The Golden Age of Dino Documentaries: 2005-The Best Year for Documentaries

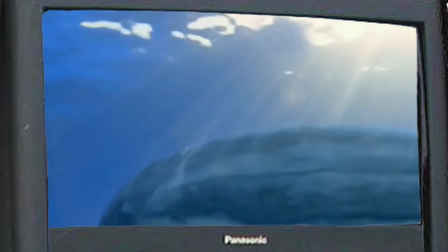[4:07]
Sea Monsters reuses a few models from the previous shows like Beasts and Dinosaurs, but they really seem to fit their stride.
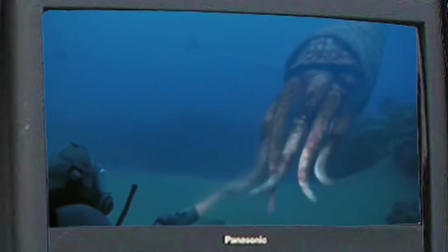[4:14]
The animals' movements and models seem like a step up from the original series. The premise of the show is pretty interesting.
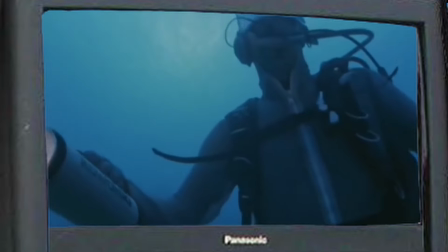[4:20]
Nigel time travels to 7 different periods of time, each to see different apex predators of each time period.
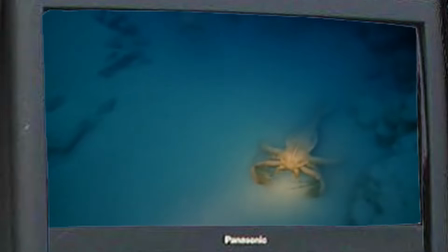[4:26]
Similar to Beast, this is the first time a lot of these Paleozoic animals would get models. They look pretty good.
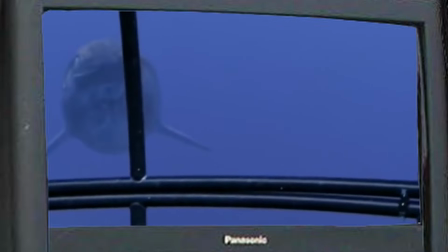[4:32]
Both the sea scorpions and the placoderms especially look pretty good for the time, and it's nice to see areas outside the Mesozoic get some spotlight.
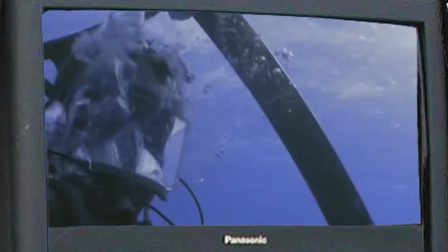[4:41]
Each one of the 3 episodes is cut into 3 segments each, one for each era they get into.
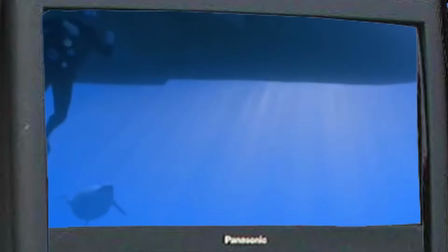[4:46]
It's framed in a way where the crew tries to find an apex predator, spends most of the segment trying to lure it out, and then they interact with it when it does show up.
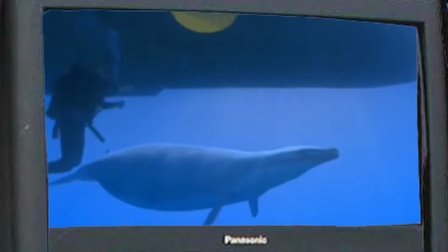[4:55]
One of my favorite examples was luring the Basilosaurus with whale calls in order to see it up close, or feeding a duck Leostes when it comes close to see if it could bite through chainmail.
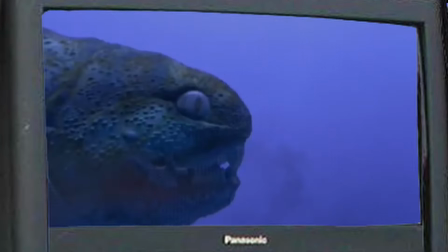[5:04]
This is one of my favorite things to come from walking with, which is a pretty high bar considering I love almost everything that came from the series.
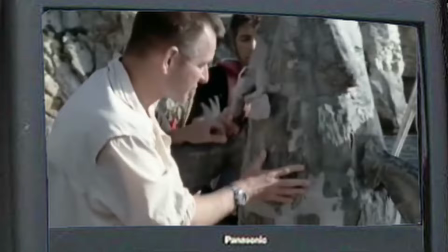[5:11]
I'm not sure if it's the more hands-on way this is compared to the other Dino special, or if it's the ocean itself, but I really adore the series.
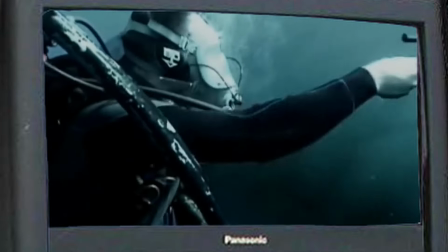[5:19]
Although, part of it I think has to do with the settings. As I've mentioned multiple times,
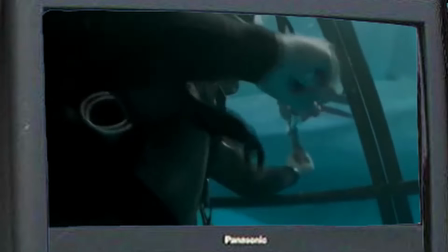[5:23]
ocean episodes of documentaries are part of my favorites, and to see all these seas in different points of time is just really cool.
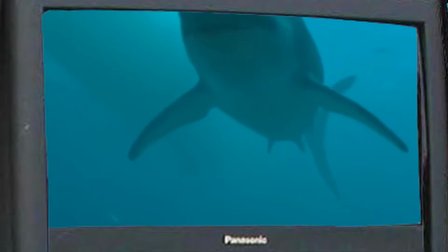[5:31]
Also, it's just nice to see Nigel walk around and be his cherry energetic self.
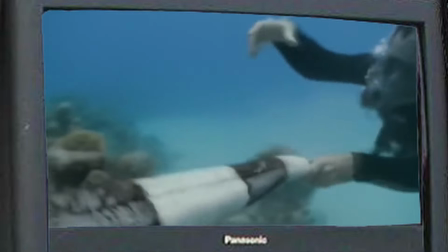[5:35]
Some of them seem a bit over the top, like when he forced the tiny Strophus to cut his tail off.
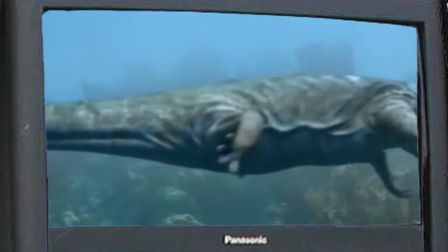[5:40]
It's really cool to see him interact with all these prehistoric animals. In the end, I'm not alone with a good amount of people praising this special once again.
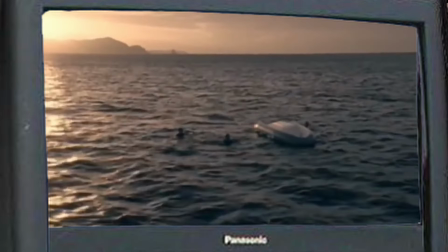[5:48]
There are a few critics, most notably Richard Dawkins, who did not like Nigel and Marvin in the episodes at all.
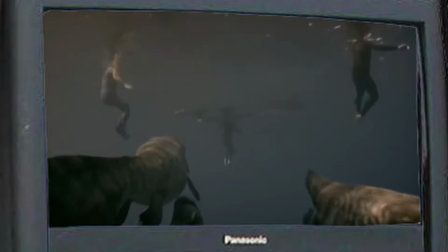[5:55]
He called them awful and thought that a wildlife presenter was condescending to the public at large.
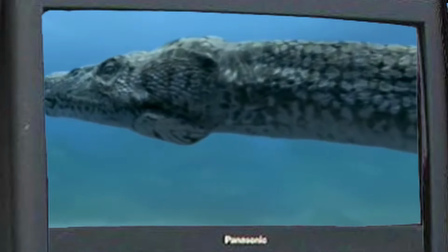[6:01]
In my opinion, however, there is a level of charm that I think a wildlife presenter can bring to a documentary series.
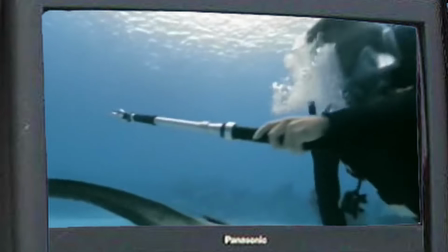[6:07]
Not every series needs a presenter, but I think having a presenter, whether it's in the past or the present, can just help something feel more real.
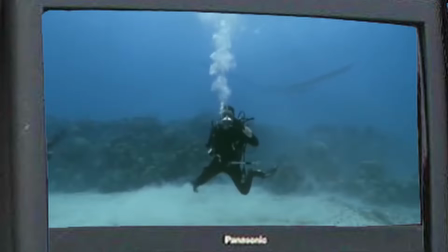[6:16]
There's a sense of scale right there. It helps show that nature isn't something that you could just look at, but something that you could hold on to, something that you could interact with.
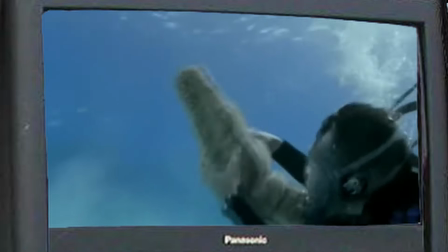[6:25]
I think dismissing it as science communication ignores the fact that a lot of people, myself included,
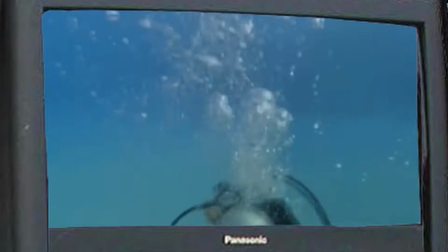[6:30]
were interested in natural sciences by wildlife presenters like Steve Irwin and Nigel Marvin.
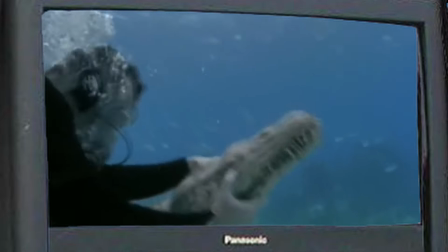[6:36]
I'm not alone either, many others citing wildlife shows like this to be what inspired them to get into natural history.
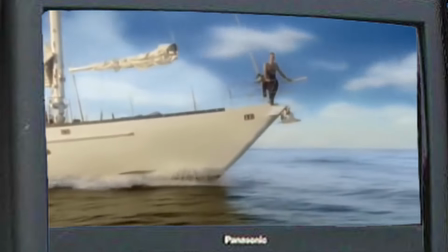[6:41]
Overall, I highly recommend it. Please watch this if you love documentaries like this and you manage to slip by.
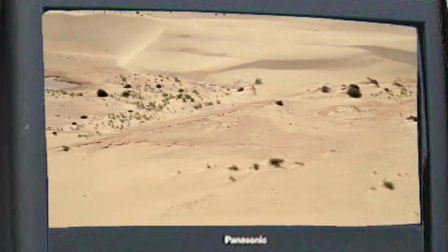[6:47]
2004 was the first time in 5 years where there was no documentary content release of this kind, but 2005 would more than make up for it with 4 in a single year.
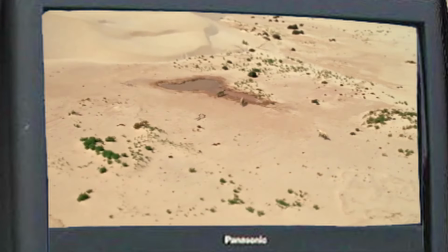[6:56]
This, in my opinion, is probably the peak of the dinosaur documentary era.
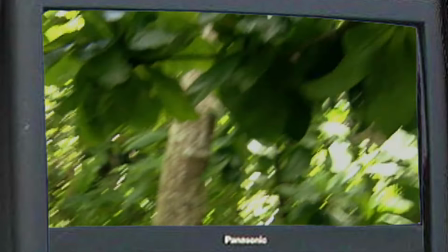[7:02]
One of the more famous wildlife presenters of the USA, during his heyday,
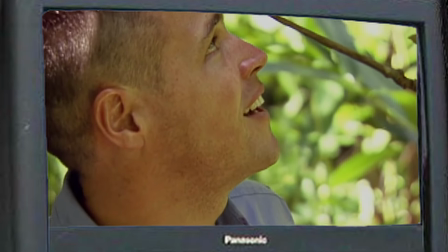[7:06]
Jeff Corden was oftentimes considered to be the American counterpart to Steve Irwin and Nigel Marvin.
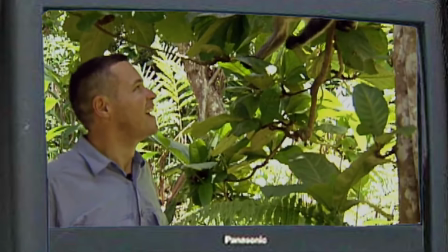[7:11]
Similar to the two of them, you can just feel his love for nature whenever he's on screen,
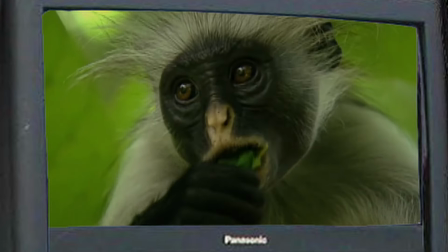[7:16]
and he oftentimes seems so excited when he shows off the different animals around him to the camera.
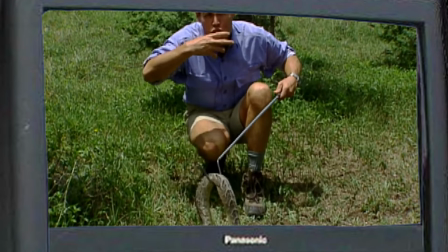[7:21]
Host of the Jeff Corden Experience at the time, he wasn't an unfamiliar face on TV.
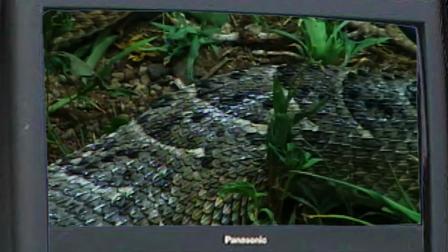[7:27]
Although normally he has a chill energy compared to his contemporaries, that is thrown out of the window in Giant Monsters.
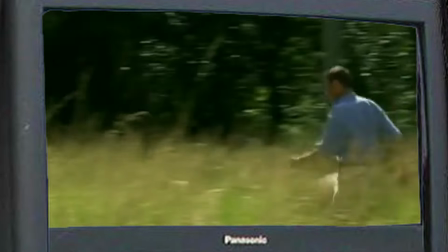[7:34]
In Giant Monsters, though, he is an absolute maniac, has his unhinged energy as he interacts with CG co-hosts.
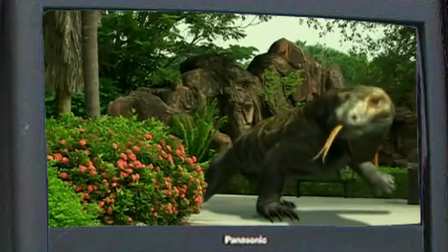[7:41]
It's really fun to watch as he's hunted, chased, and just in general abused by each prehistoric animal.
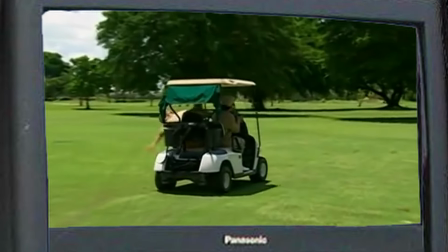[7:47] Come on, you stupid cart! Something weighing us down. You know, Tony, you've been such a good friend.
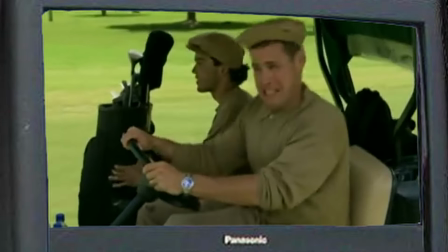[7:56] That's why this really kills me.
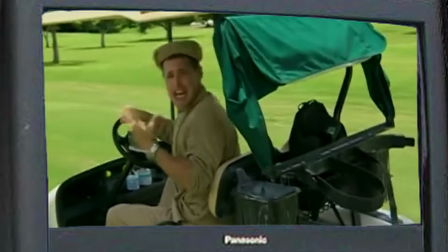[8:01] Oh my God! Oh, I cannot replace this! Paying golf clubs!
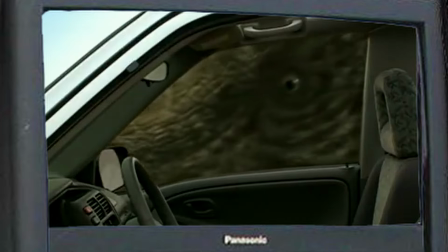[8:07] Oh, hundreds of dollars!
Speaking of prehistoric animals on list, most of these are models that are used in other documentary series that Animal Planet hosted.